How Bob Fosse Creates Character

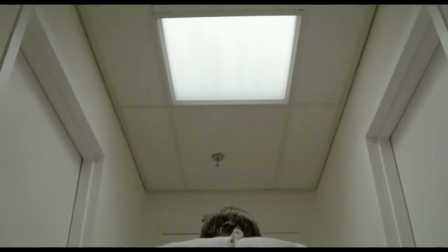253s
The mastery of combining Joe's showbiz
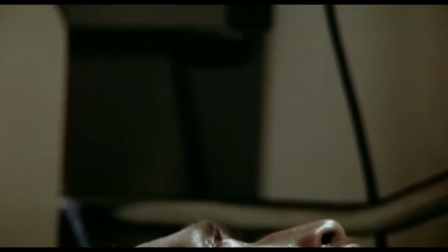257s
sensibilities with the grim reality of a situation means that by the time we get to Bye Bye Life,
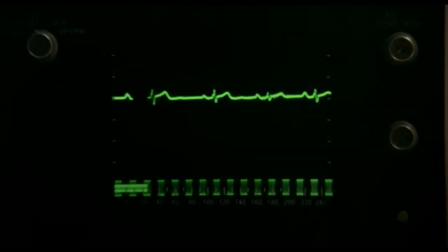263s
the penultimate scene in the movie, the extravagant, dizzying set pieces do not seem out of place.
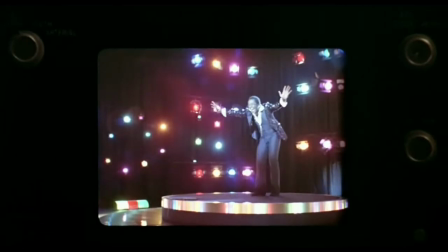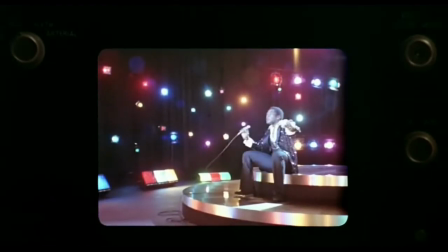276s
Its high contrast imagery reflects and embraces the dark and the light spaces.
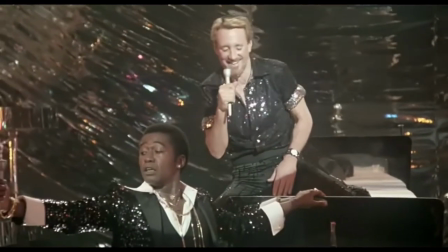283s
It is at once an acceptance of mortality
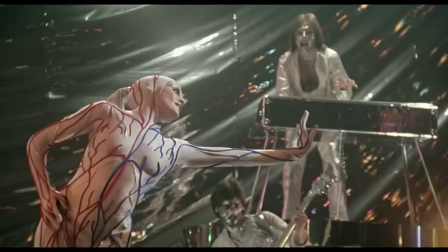290s
and a defiant refusal to fade away.
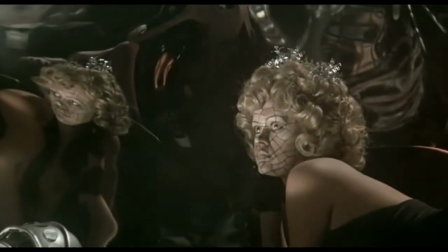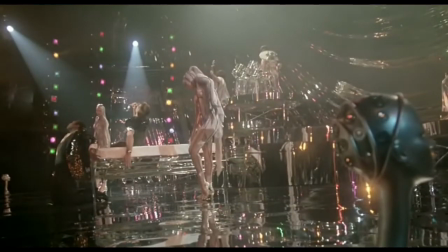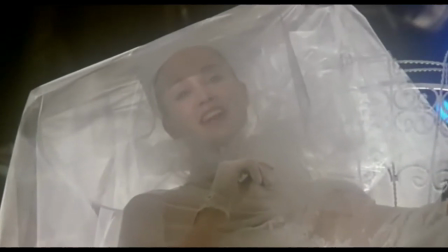306s
Throughout the film, Joe flirts with death in the form of the mysterious Angelique, played by Jessica Lange,
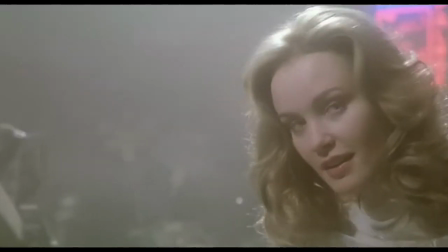314s
an angel of death who appears to Joe as a beautiful woman.
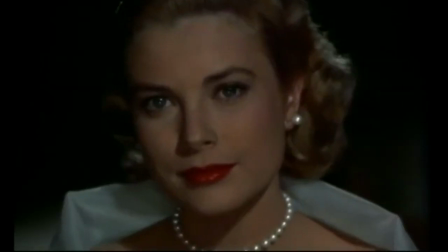317s
She is presented as a classical Hollywood beauty reminiscent of Grace Kelly or Veronica Lake.
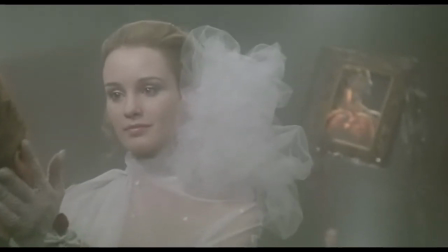323s
The same diffused, full lighting associated with these classic leading ladies is granted to Angelique,
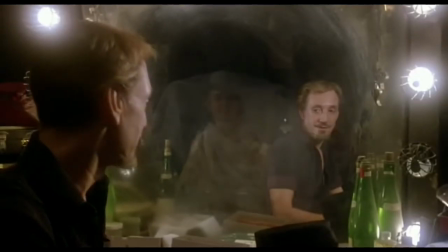330s
though at times she is obscured, often by blinding white light.
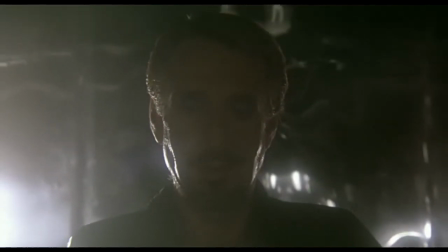338s
Towards the end of the film, though, she is backlit, which gives her entire silhouette a halo, adding to her otherworldly presence.
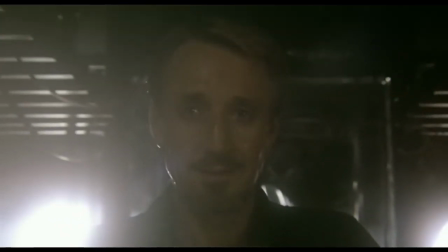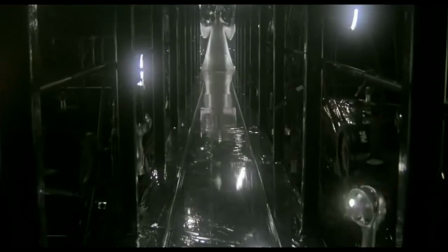354s
She represents showbiz, beauty, sex, love, life and death.
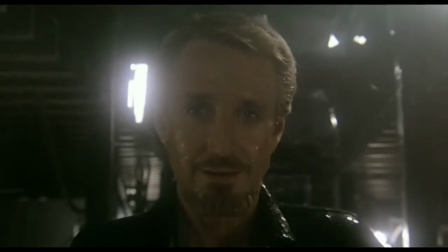362s
Both Joe and Angelique gradually come into full view,
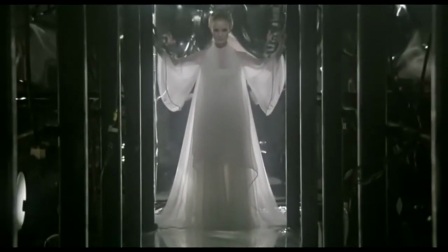366s
and the audience sees that the light at the end of the tunnel for Joe is a beautiful woman, a stage and a spotlight.
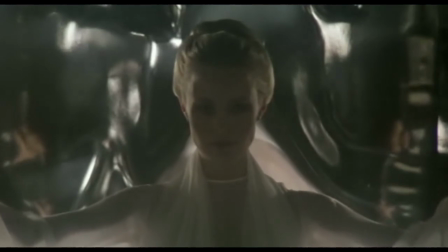377s
And so, for the final time,
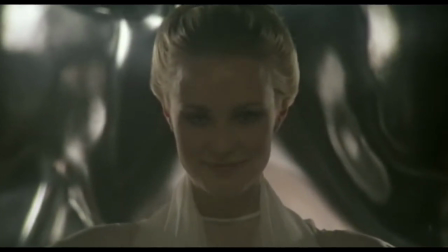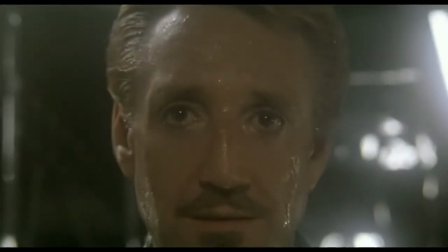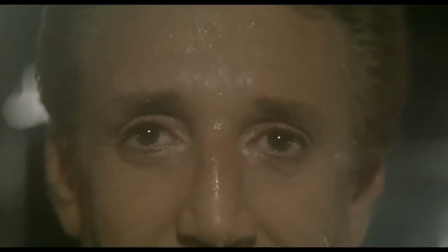390s
it's showtime, folks.